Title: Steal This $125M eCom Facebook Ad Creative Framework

We'll have a conversation about your business, learn more about the challenges, your objectives, and see if there's a fit for us to work together. Worst case scenario, I can provide some insights as we're seeing with our other clients to help you at your current stage of your business. And as I mentioned, this is for brands who are doing at least 100K per month in revenue and they need help with scaling and obviously want to scale profitably. And in the way in which we help brands scale is we provide services across both customer acquisition and customer retention, done for you services which are completely hands-off. We take care of everything for you. And that includes media buying, CRO, landing pages, ad creative, email marketing, SMS marketing, overall growth strategy, lifetime value optimization, all that stuff, okay? So with that said, let's get back to the video.
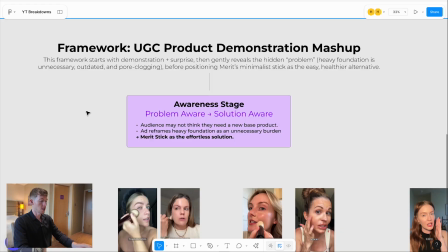285s
Now, aside from the framework, I do like to identify the awareness stage of these ads because when we create ads internally, we create them based on different stages of awareness. Now, if you are not familiar with the stages of market awareness, there are 5 stages, and these were invented by Eugene Schwartz. And Eugene Schwartz is one of the godfathers, grandfathers of advertising. He wrote the book Breakthrough Advertising, which is one of the most profound books and game-changing books on advertising ever written. If you haven't read that book, I'd highly, highly recommend it. It is required reading for any marketer, in my eyes.
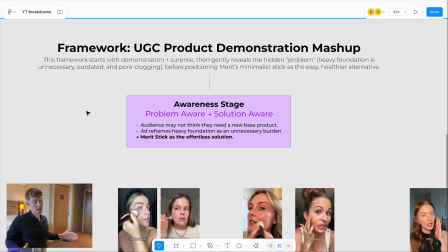312s
But essentially, there's 5 stages of market awareness. Any market has these stages of awareness. Now, the stages of awareness are designed to go from those that are completely unaware, they're not even aware that they have a problem, to problem aware, solution aware, product aware, most aware. Okay, so you see how as you get through the stages, you get more aware of your problem, of solutions, of the specific product that can solve that solution, and of course, what exactly that product can do for you when you're most aware. Now, when you're most aware, that is when you're in the pocket, right? The buying pocket. That is when you're ready to pull the trigger and make the purchase. So what does that mean? It means that our job as advertisers, as running Facebook ads and building these creatives, is that we need to get people from whatever stage of awareness they're currently at to the most aware stage so that they can make an informed purchasing decision to buy a product.
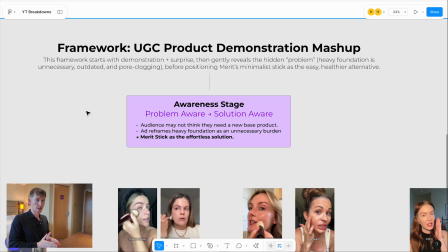358s
So why is this helpful? Because the stage of awareness that you're trying to target will determine how you speak to them, right? And how you hook people into your ads. Like when you're talking to people who are aware that they have a problem, it's going to be very, very difficult. The approach to that audience is going to be different than talking to people who are already aware of your product,
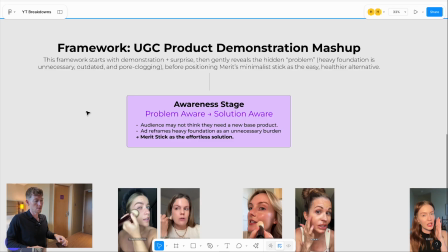374s
okay? Because if they're already aware of your product, you know that they're already aware of the problem. You don't really need to talk about that much. Whereas if they are aware that they have a problem, but they've never heard of your product before, you're going to take a different approach. Okay, so that's why it's important to identify the stage of awareness before you identify what framework you want to use.
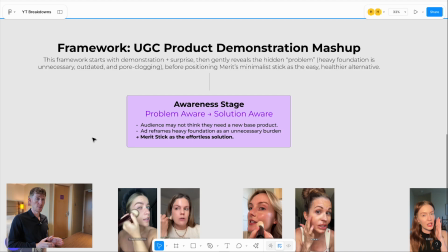391s
Okay, it really stems from that. So the stage of awareness that this ad is targeting is primarily problem aware, but it's also going to target some people who are already solution aware. Now, the reason why this is because on the problem aware side is because the ad reframes heavy foundation as an unnecessary burden, right? There's this problem of skincare products that are too heavy and make you look a certain way, right? That is the problem.
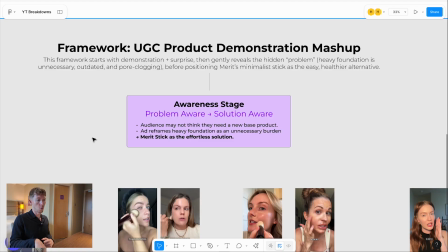411s
And it also touches a little bit on solution aware because some people are going to be aware of solutions out there that are solving this problem, but maybe those solutions are failed solutions, meaning they haven't worked for the audience. So that group in the solution aware stage of awareness are also going to be interested in this ad. Okay. So yes, sometimes your ads can target 2 stages of awareness, but you should really focus on talking to one. And if it ends up talking to 2, then, good, right? Because you end up killing more birds with one stone.
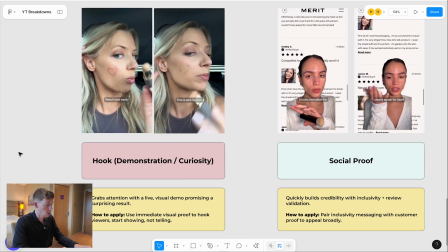440s
So let's break down this framework step by step. So we start with the hook, which opens a curiosity loop, right?
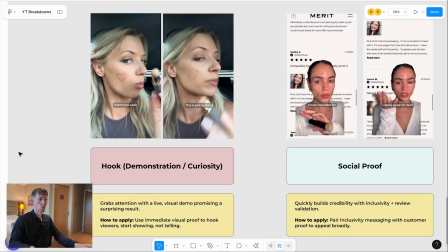445s
You want your hooks to trigger some sort of curiosity. The way it does that is quite unusual. You're like, why is this girl painted something on her face and what is she doing to cover it up, right?
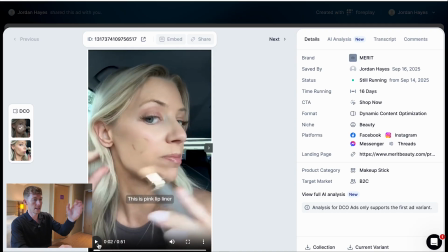452s
We just watch this hook again.
Watch how easily this is going to cover this up.
Watch how easily is also a great first sentence or great first phrase, right? Because it triggers curiosity, but she's about to show you something, right?
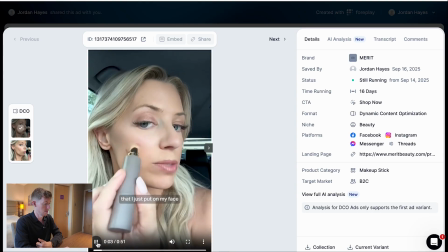465s So you want to continue watching. Pink lip liner that I just put on my face, and this Merit Beauty stick covers it up.
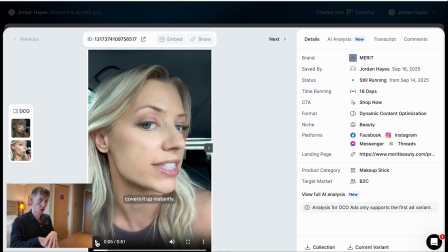470s
So not only are you hooked in, but it also satisfies that hook. And it's important to satisfy your hook early on because what that's going to do is it's going to increase the engagement in your video, right? People are going to watch it for longer. If you don't satisfy the hook until 45 seconds in, people just aren't going to wait that long, okay?
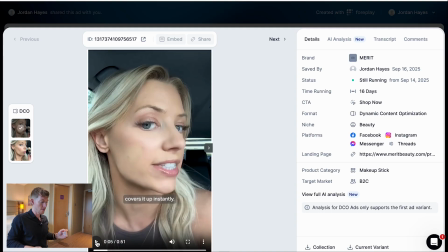486s
People have very short attention spans, but also as humans, if you open a curiosity loop, you want to satisfy that. Otherwise, it creates too much tension.
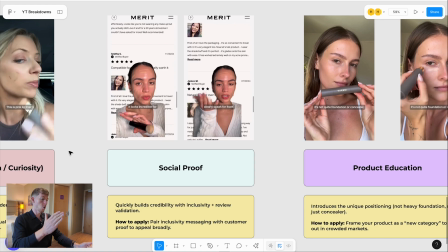492s
So after the hook, we get into social proof. And I want you to notice throughout this ad how different people are used to express different things, right? It's not just different people using the product. They're talking about different aspects, right? And they're saying different things.
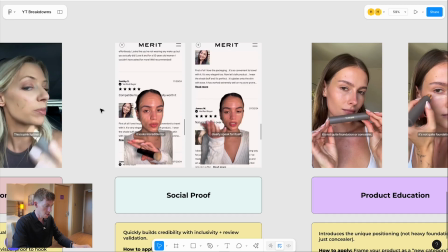505s
So this girl right here, the second scene is talking about social proof. Just go back here. Instantly.
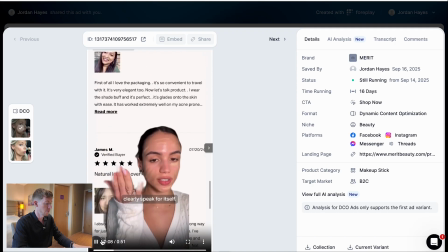510s It's incredible for so many different skin types. I mean, the reviews clearly speak for itself.
So incredible for many different skin types.
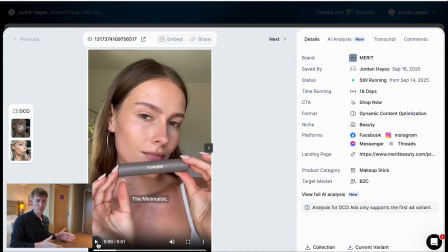516s
It's kind of a benefit, right? A feature benefit, but look at all the reviews, they speak for themselves, right? So it's not direct social proof, but it's a green screen showing reviews in the background. It triggers in the customer's mind, like other people are using this, it's safe. Okay, that's really what you want to get across with your social proof. Now you could do this in many different ways. You could say over 1 million people are using this stick, right?
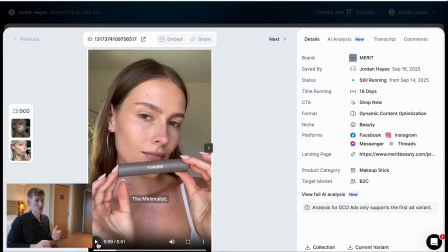536s
That's another way you can create trust via social proof.
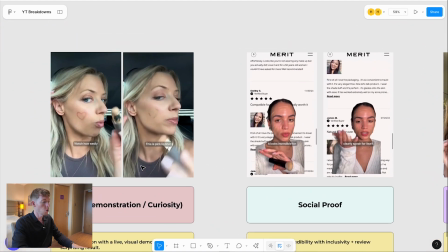538s
Then we go into a little more product education because up until this point, we've shown that the stick works in terms of covering, this lip liner up.
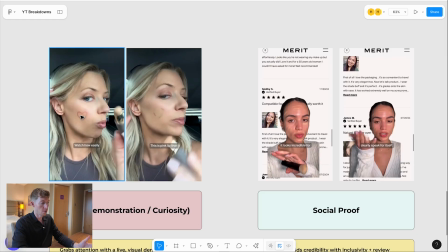546s
We've shown how the product works in terms of like covering something up on someone's face. It's incredible for different skin types.
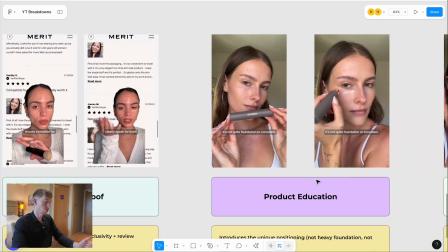552s
It has the reviews, but customers don't really know exactly what the product is just yet. So then we go into a bit more product education.
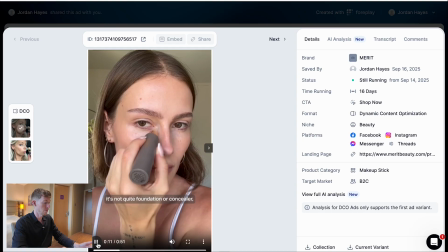558s
Let's play this part again.
The Minimalist, it's not quite foundation or concealer.
The Minimalist is the name of the product.
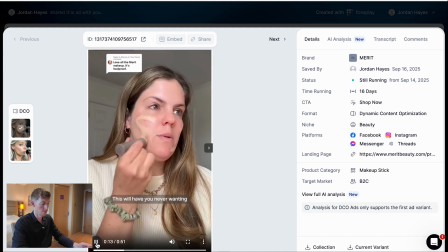563s It's not quite foundation or concealer. It's the perfect in between.
Okay, so it's also a way to kind of categorize the product as one.
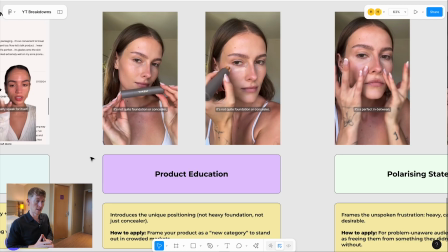570s
It's like not a foundation, it's not a concealer, it's kind of in between. And you could say that this is also a little bit of a unique mechanism, which is basically something that differentiates your product from the competitors. It creates a moat around your product. That is really, really important in today's age of Amazon, of Temu, of just the sheer amount of competitors that are out there on the market.
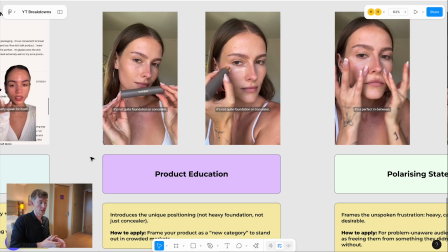588s
You have to differentiate yourself, right? A unique mechanism is a way to do that. So you could say, yes, that is a little bit of it. But again, it just comes back to product education, which kind of positions that in between. Then we have a polarizing statement.
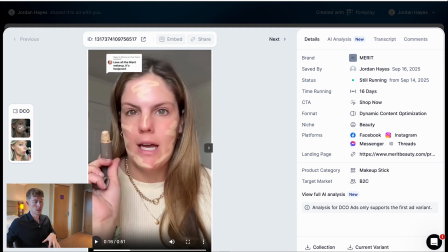599s I am never wanting to wear a foundation ever again.
So after it says it's kind of in between a foundation and concealer, it says this will have you never wanting to wear foundation ever again. And yes, this is a polarizing statement because if all you've ever worn in your life is foundation, then this is going to create some cognitive dissonance.
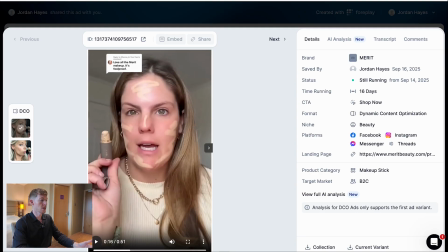615s
It's going to create a little bit of tension. And the reason why this is important is because it allows you to hook people back in, right?
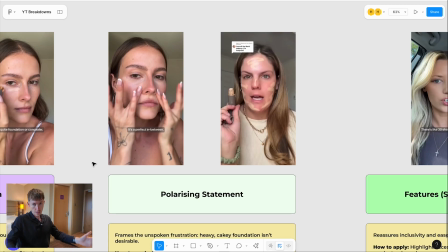620s
And if you've ever, if you've ever written copy and you've read books around copy, you have likely seen that the goal of every sentence is to get you to read the next sentence. And similar to the way that you're structuring your videos, you're writing a script, right? So when you're writing your script, the goal of every script line, every sentence, is to get people to read or listen to the next sentence.
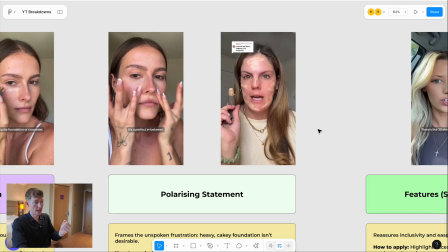640s
So what this polarizing statement does is exactly that. It re-hooks people back in. If you think that you're going to lose people, do something to hook people back in.
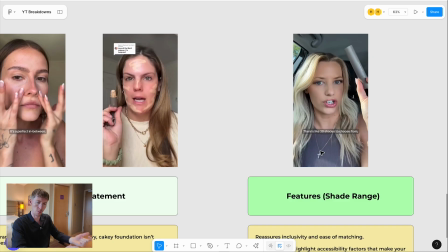647s
Polarizing statement is a great way to do that because people are like, wait, what? I've been wearing foundation all my life. I need to continue watching.
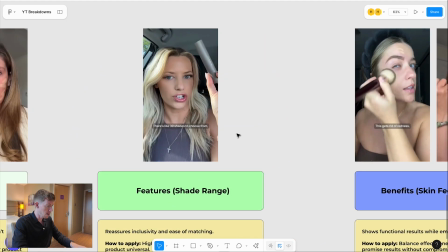652s
Okay, that is going on subconscious. Then we get into some features and benefits. So features, talking about all the different shades to choose from. So, if you have maybe a skin type where you find it difficult to find shades for your skin, that is kind of an objection that's also handled.
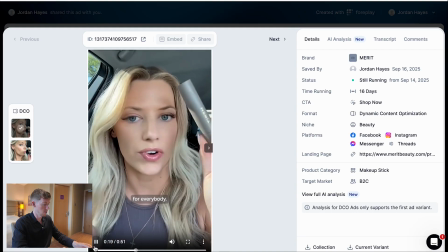665s There's like 30 shades to choose from, so there's definitely a shade for everybody.
Okay, so handling an objection.
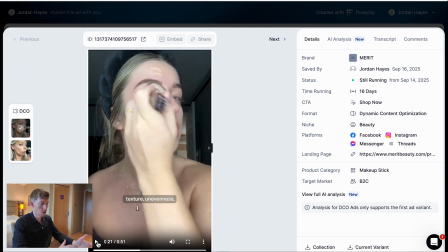670s
This gets rid of redness, texture, Now a little bit more on the benefit side, what it gets rid of, what the product actually does in terms of a solution. unevenness.
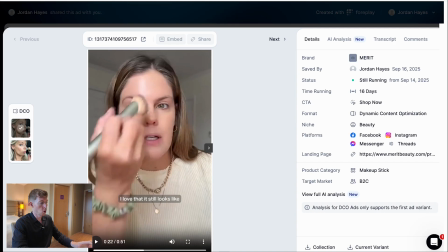678s
I love Okay, so it gets rid of texture, redness, unevenness, and then we talk more about the natural look. that it still looks like my skin underneath.
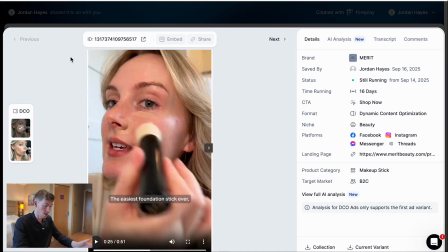685s
Okay, so you've seen a trend in beauty in recent years where it's more like a minimalist makeup approach, right? Rather than wearing a ton of makeup, it's more like, how can I look more like myself with just a little bit of makeup, right? And that kind of satisfies that desire. Then we go into the ease of use.
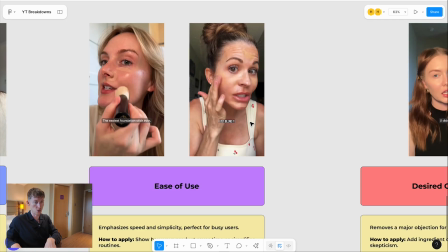701s
Now, the reason why this is so important is because if you are aware of Alex Hormozi's value equation, where on the bottom of the equation, which is what we want to reduce as much as possible, one of those things is effort and sacrifice. Now, if you focus in on effort, it basically means that you want to make something super easy, right? You want to reduce the effort as much as possible. So by showing how easy it is to use, it does a lot of things, right?
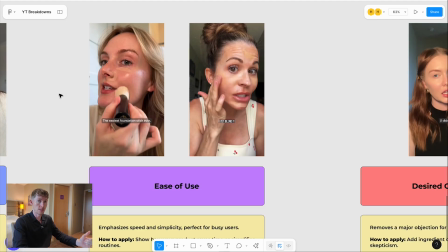721s
Because a lot of people spend a lot of time doing their makeup, right? So if it's easy to use and it's fast, it's just another benefit as well.
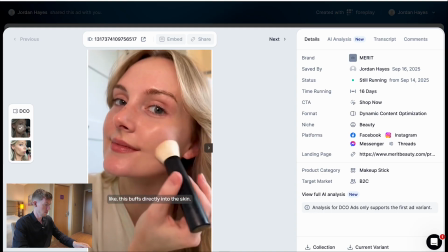727s Easiest foundation stick ever. Like, this buffs directly into the skin. You can literally just blend it in with your fingers.
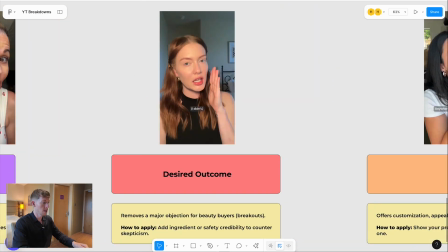734s
Okay, so there we have it. Next, we have the desired outcome, which is a little bit playful and humorous.
I definitely got 8 hours of sleep last night.